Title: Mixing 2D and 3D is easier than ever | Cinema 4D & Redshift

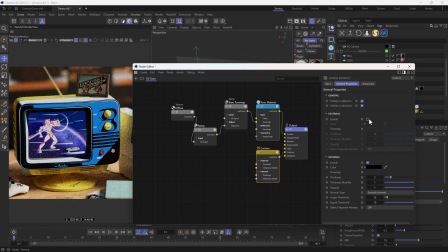As for the contour, I prefer to keep only the internal one so that this 2D object blends well with other 3D elements.
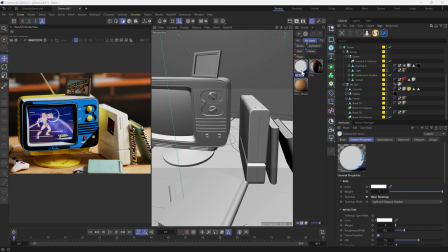Before we move on, let's rename the material to get it organized.
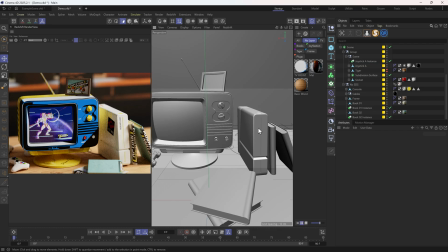Then we can find more objects to turn into 2D, like maybe this selection on the console.
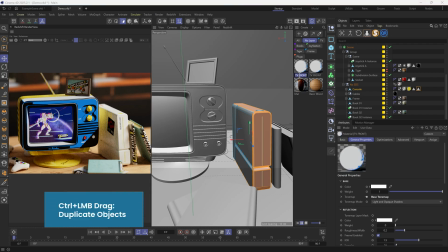We can simply duplicate this shader, rename it, assign it,
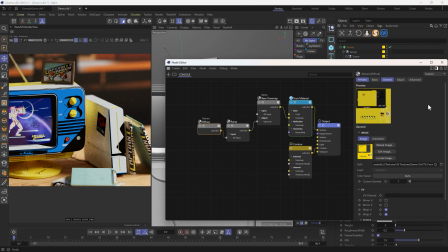and we'll need to swap this texture.
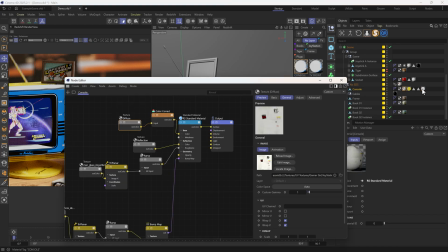Let's go to the console's original material to copy the correct diffuse texture.
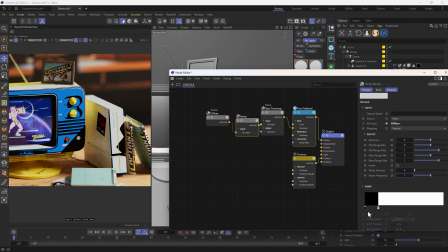Also, here I want to invert this ramp so that the text appears white.
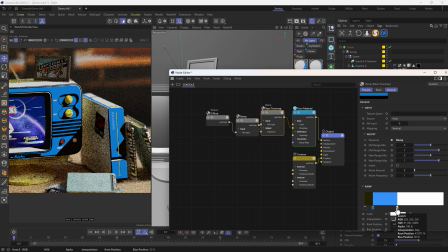Some adjustments of the knob positions might be needed.
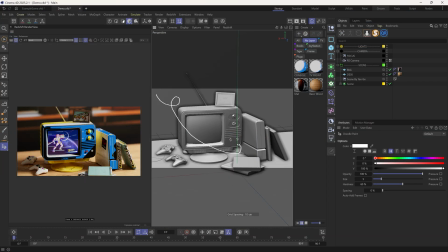Cool. Finally, we can add some purely 2D lines to enhance the mix of different dimensions. For example, here I can use the spline sketch tool to draw freely directly in the viewport.
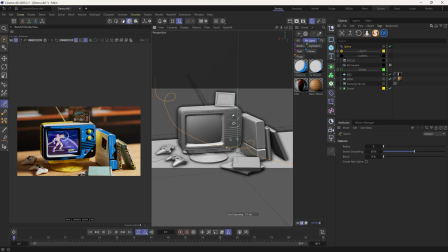Since I'm using a mouse, the lines are a bit rough, but we can smooth them out using the smooth tool here.
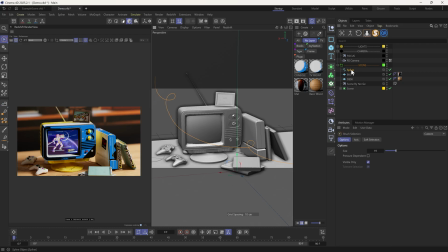Then let's sweep it to make it a geometry. For the radius, something like this can be good. The material for this one will be very simple.
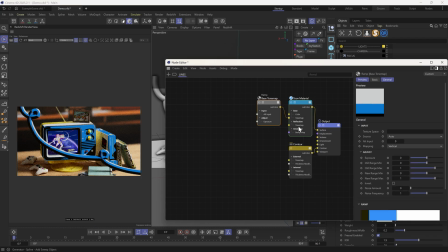We don't need the texture. And in the base tone map, let me leave only one knot and give it a color.
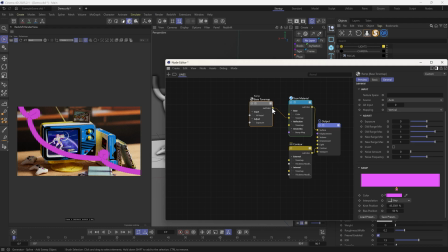Maybe a pink like this. We can add a touch of emission too.
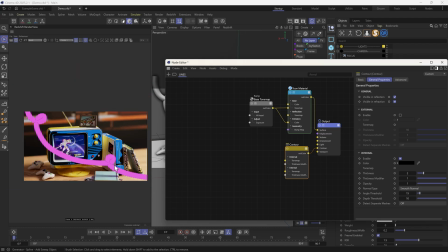The internal contours here look off, so I'll remove it and enable the external contours instead.
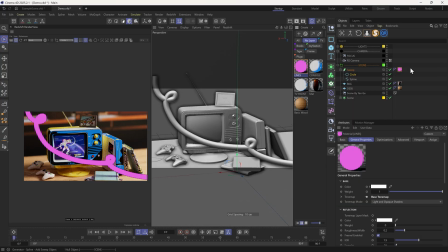What we can further do is to give the thickness some variations. We can achieve this by adjusting the scale curve under the Details tab of the sweep object. Cool, we can even add more.
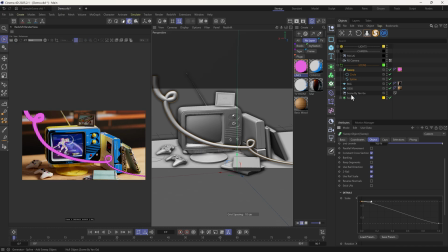If you are not into freehand drawing, you can just use spline presets, like this wave one.
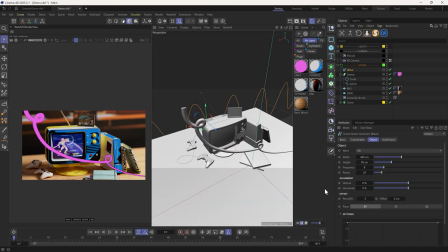Let's quickly tweak its shape and placement.
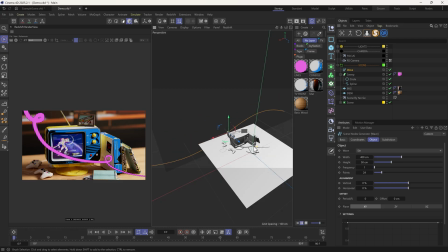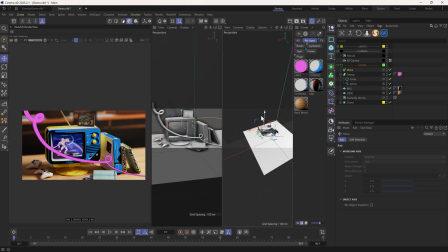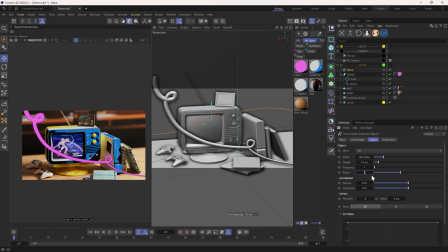After we got the shape we want, we can again sweep it.
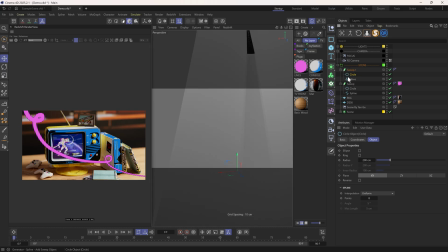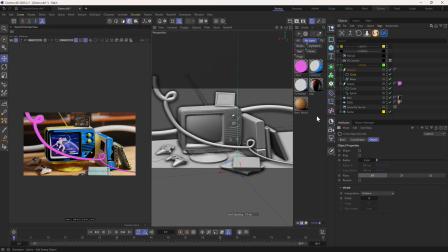And give it a material. This looking good to me, and that's basically it for today's quick tip.
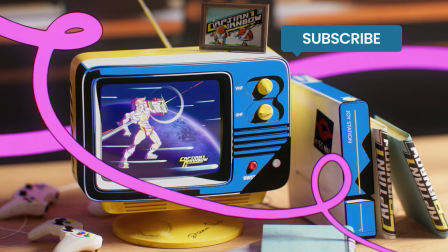Feel free to download the project files. Don't forget to like, comment, and subscribe. See you next time.